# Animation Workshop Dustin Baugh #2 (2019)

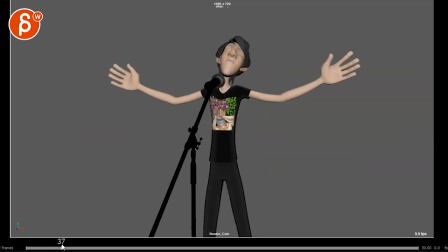[0:04]
all righty let's play this in full first
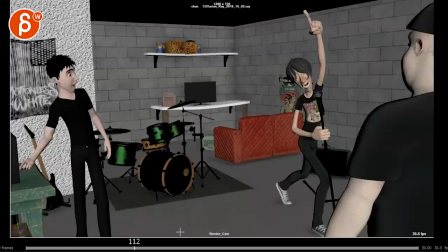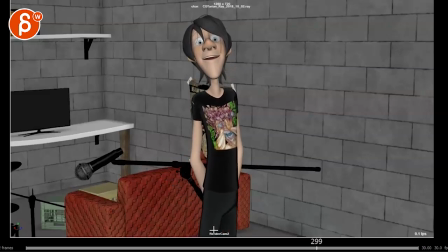[0:14]
hey guys i was just uh i was just this never leaves
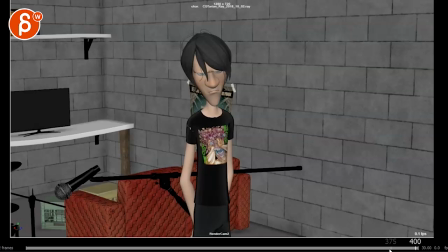[0:19]
this room all right so i got some questions i got lots of questions actually but you gave me lots of feedback um how far along this is basically
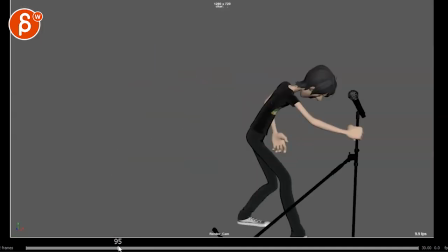[0:30]
blocking plus uh i totally understood why it's empty and then full i got
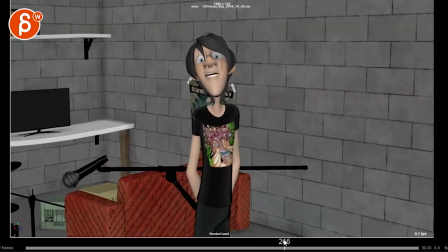[0:35]
some thoughts about that so now and you talk about certain uh cartoony moments you want to enhance and push my immediate question is because i'm a foreigner does he say i was just about to leave this room i was just this never leaves this room i think so there's something about really
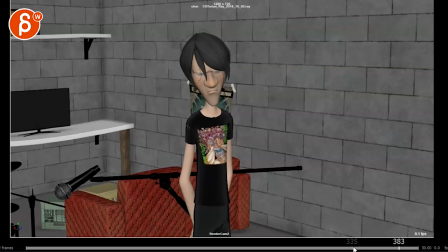[0:57]
just about a little zoom i know there's something but i mean it's not crucial i think i get the point
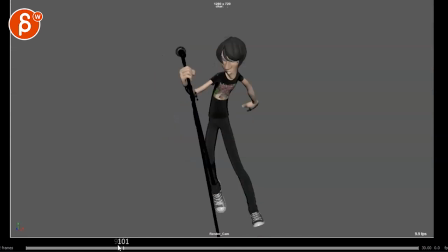[1:01]
my so my thoughts i have more broader thoughts than minutiae
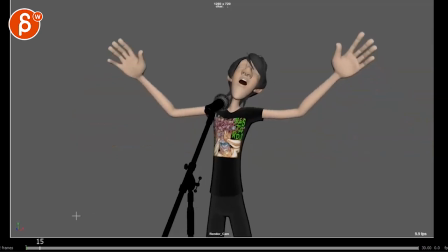[1:07]
ear critique like watch out for twin poses right off the bat this character has massive hands i know this is part of
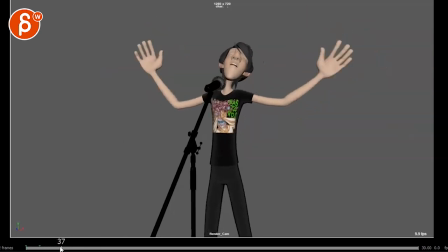[1:15]
the rake but i would personally scale these guys down they're so huge now
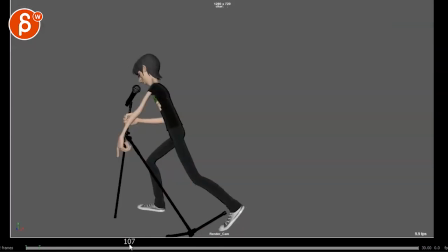[1:20]
my thoughts on this i understand that he is singing by himself and
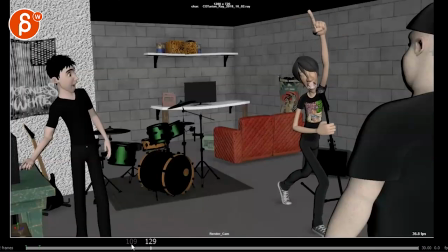[1:26]
I like I'm assuming this is like you said don't make fun of my intentional bad singing I'm assuming that's you and then that turns into an audio
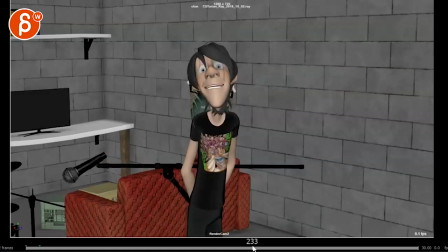[1:36]
piece that you found online unless that's you saying this as well guys I was just uh I was just
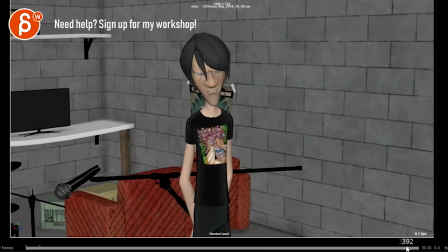[1:45]
this never leaves this room so not sure let me know what this second piece is from
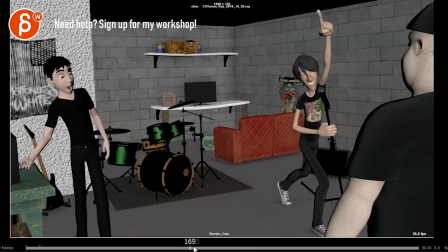[1:51]
now but generally what i would do this is massively subjective so as always take this with a grain of salt or block of salt at this point what if what if because you're talking about this guy turning down the amp and
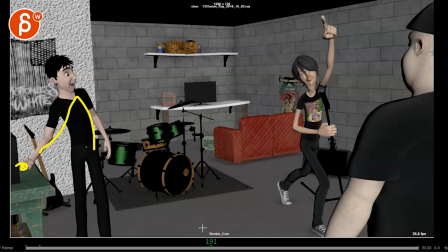[2:05]
everything which i kind of missed i mean it was more like a pose kind of missed this it's kind of close to this character who's pretty cut off there's a lot of empty space with a lot of colors and textures that are almost drawn during a draw my attention there it's become confusing kind of distracting almost
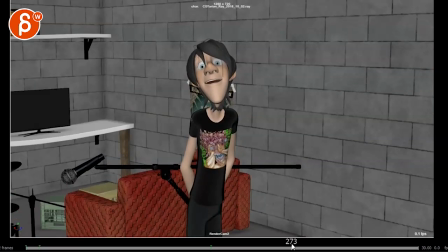[2:21]
so here's my proposal and by proposal I mean you can completely ignore this and do whatever you want my thought will be if we simplify
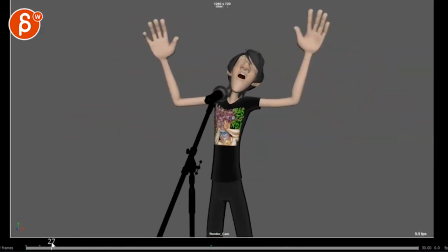[2:30]
this what if what if it's like this and I don't mind the camera going back but
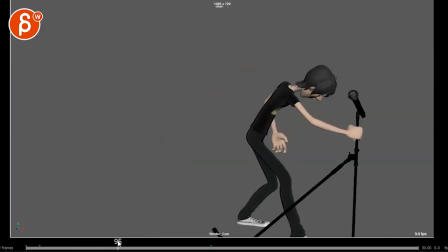[2:37]
imagine maybe that step is not as far
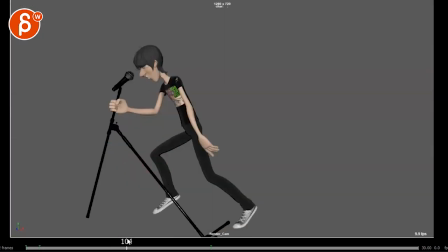[2:45]
let's look at the mechanics of that step but what if what if you minimize that step a bit but my thoughts would be you start like this you get to here you do your thing but i'm envisioning i'm going to make this all
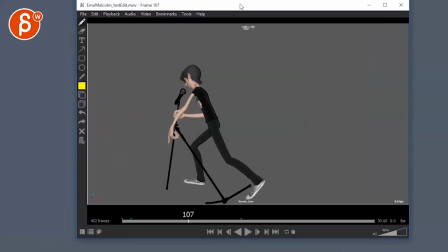[2:59]
weird go like this imagine it's a bit small and
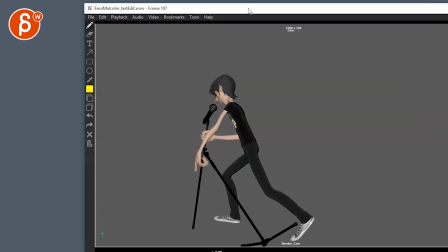[3:04]
maybe that's a bit too small but something maybe more like that and as he sings and he does his whole
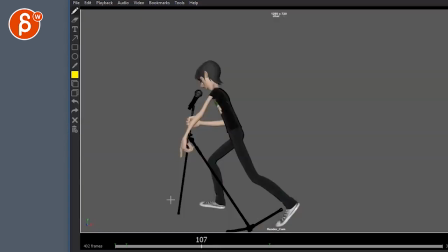[3:13]
that type of thing what if now that we have room switch a different drawing tool here now imagine you have throughout this whole thing top lights which could be blue red whatever disco
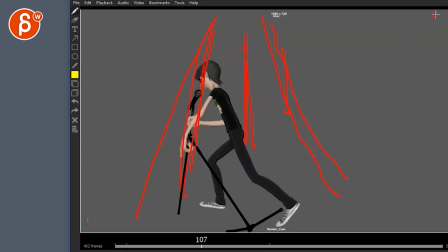[3:28]
lights or something that you can fake it so there's just light from above and the rest is pretty much blackness it's just dark you can't see anything and then instead of that that cut let me get out of this tool here instead of cutting to a new angle hold on it looks like
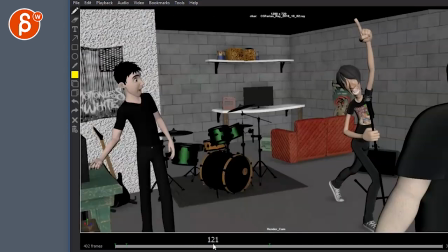[3:45]
i did not get out of that tool instead of cutting to this which the character kind of pops into
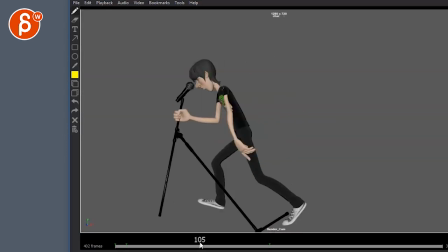[3:52]
a new position i know you you pose this based on this which you mentioned in the email uh what if